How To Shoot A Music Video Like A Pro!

And the last light that we used is actually a practical and that was the flamethrower itself.
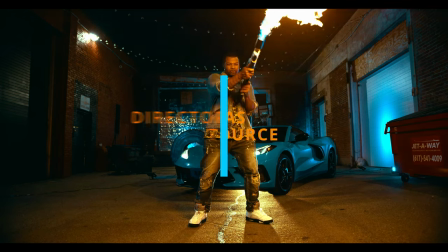4:15 Now we didn't actually light Mav,
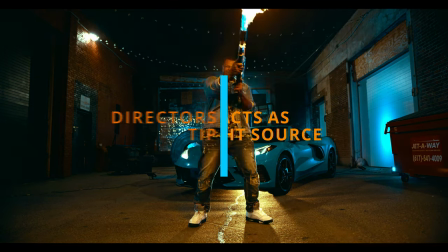4:17 we didn't throw a key light on him because the flamethrower gives off such a crazy exposure and bright light source that we didn't need to throw a light on him.
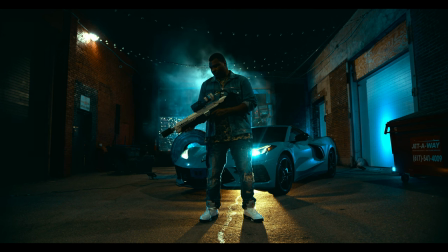4:26 The flame was his light. So when it starts off and there's no flame, you can't see him at all.
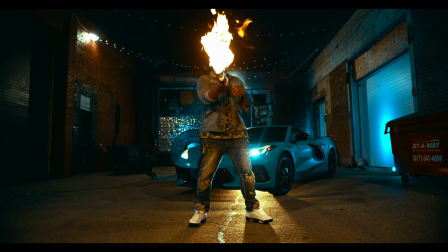4:32 But once he turns that flamethrower on and starts waving it around, that's his key light. That's also a practical.
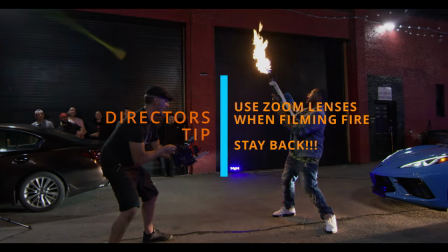4:37 As long as you're safe and as long as you check the exposure level that you're going to get beforehand so that you can account for once the flame is up. Maybe it's too bright. Maybe it's not bright enough. Is it too close to the subject? So just vary how the flame is going to play into the overall look of your lighting setup.
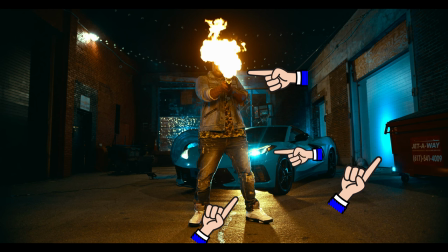4:56 There's about one, two, three, even four levels of lighting effects in this shot, as well as a fog machine.
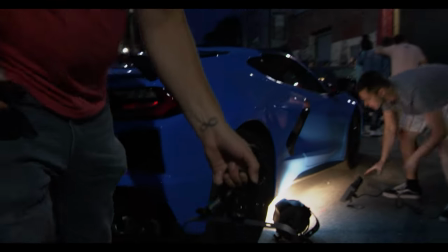5:04 And fog machines or mist machines are super useful because they help disperse the light.
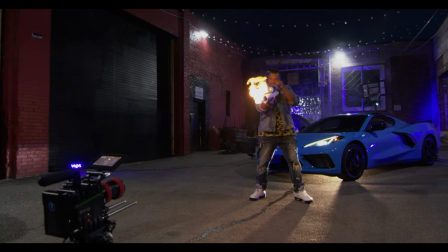5:09 They give the light sort of a physical atmosphere to reflect off of and you might see the color of the lights in your shot But if you
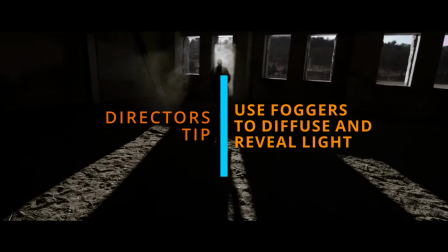5:16 throw fog or mist it actually gives a physical surface for that light to hit and it'll and it creates those those light beams
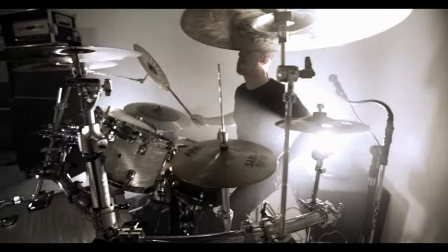5:24 Become visible because other than that there's nothing for that light to hit so you don't see the shape of the light So fog is not just a really cool effect, but it exposes the shape of the light as well So the second scene I want to talk about is still relevant to the
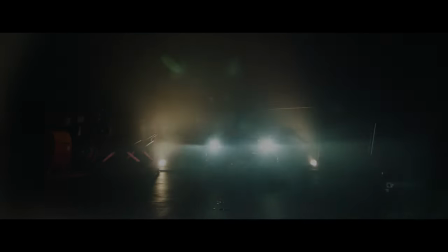5:37 car, our whole intro scene. And this was very specific the way I wanted this to look and I hope the effect came off on camera. But I wanted the car to come through this sort of ominous background. So the way to do that is I had two spotlights, two source force set up on the ground at different light temperatures in the thick wall of fog right at the right at the entrance where the gate is.
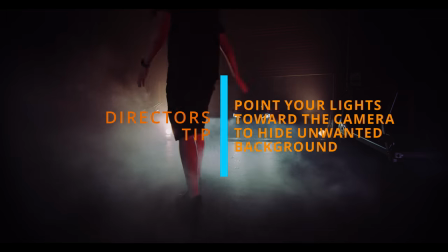5:59 I had the car tucked behind that so when the car pulled through in between those lights it's also coming through that thick wall of fog
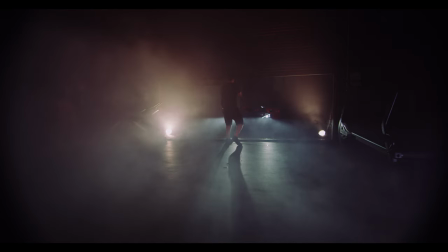6:07 toward the camera into the room so I wanted it to look nice and dramatic with the lighting in the fog but I also didn't want to see the space that the car was emerging from so two big lights shooting at the camera which already kind of creates this big
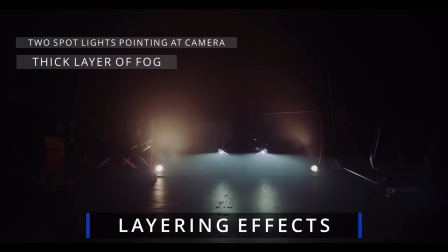6:22 washed out look for the lights thick layer of fog that way we're not going to see anything behind where the car is coming from and there you go you have your nice
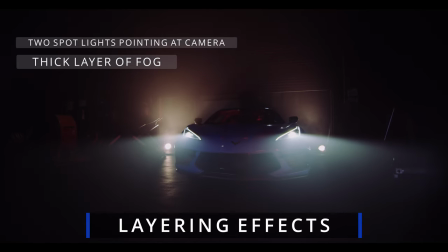6:29 dynamic shot with a car pulling in and it creates a really cool intro. So although there are a few different other looks and scenes in this video, the main one really is our big performance scene.
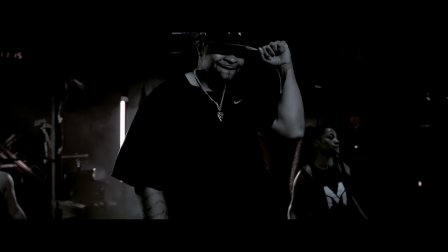6:41 This was our really big setup. There's about five or six layers of effects and lighting going on this shot and I'll talk about them really quick. So again, way, way in the background we have our color blasts, our RGB lights,
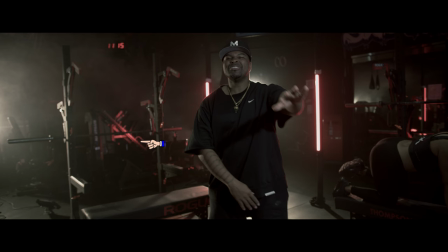6:53 the same ones that were lighting the brick wall and the alleyway to to get our exteriors lit up. Those same lights are now in the gym shooting against all the equipment, shooting against the walls. It's not super helpful to shoot these lights against a black wall or a black backdrop because those lights don't really show up. You have to light a white or brighter background to get the color of those lights to become visible on camera.
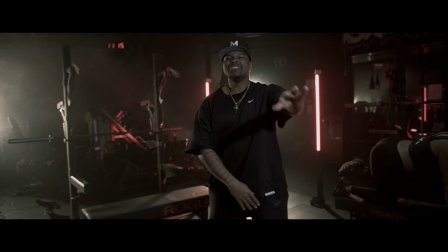7:20 So it was a little tricky that the background was just totally blacked out. So they weren't quite as effective as I want. But again throw some fog up there and that color will come to the forefront a little bit So that's layer one was our red RGB lights in the background So our second layer of lighting was two source fours I think the same ones that were shooting below the car and the alley shot
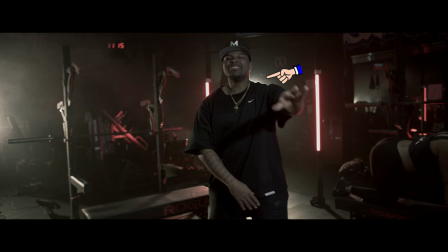7:41 Two source fours one directly in front of the camera way way in the back But shooting at us and one way off to the left Shooting toward the subjects right shoulder But these spotlights were also being used as a rim light or a backlight on the subject. So they were not just really cool practicals that added a nice color effect to the shot, but they also acted to accent the back of our subject as a nice backlight.
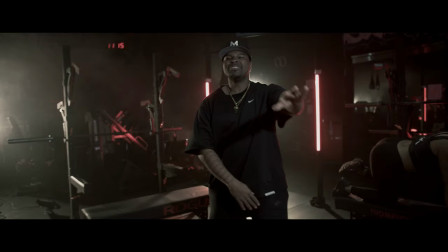8:06 So the third layer of lighting were four Nanlite Quasar lights
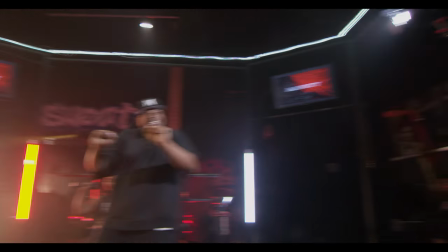8:12 posted on the edges of like the octagon hardware itself.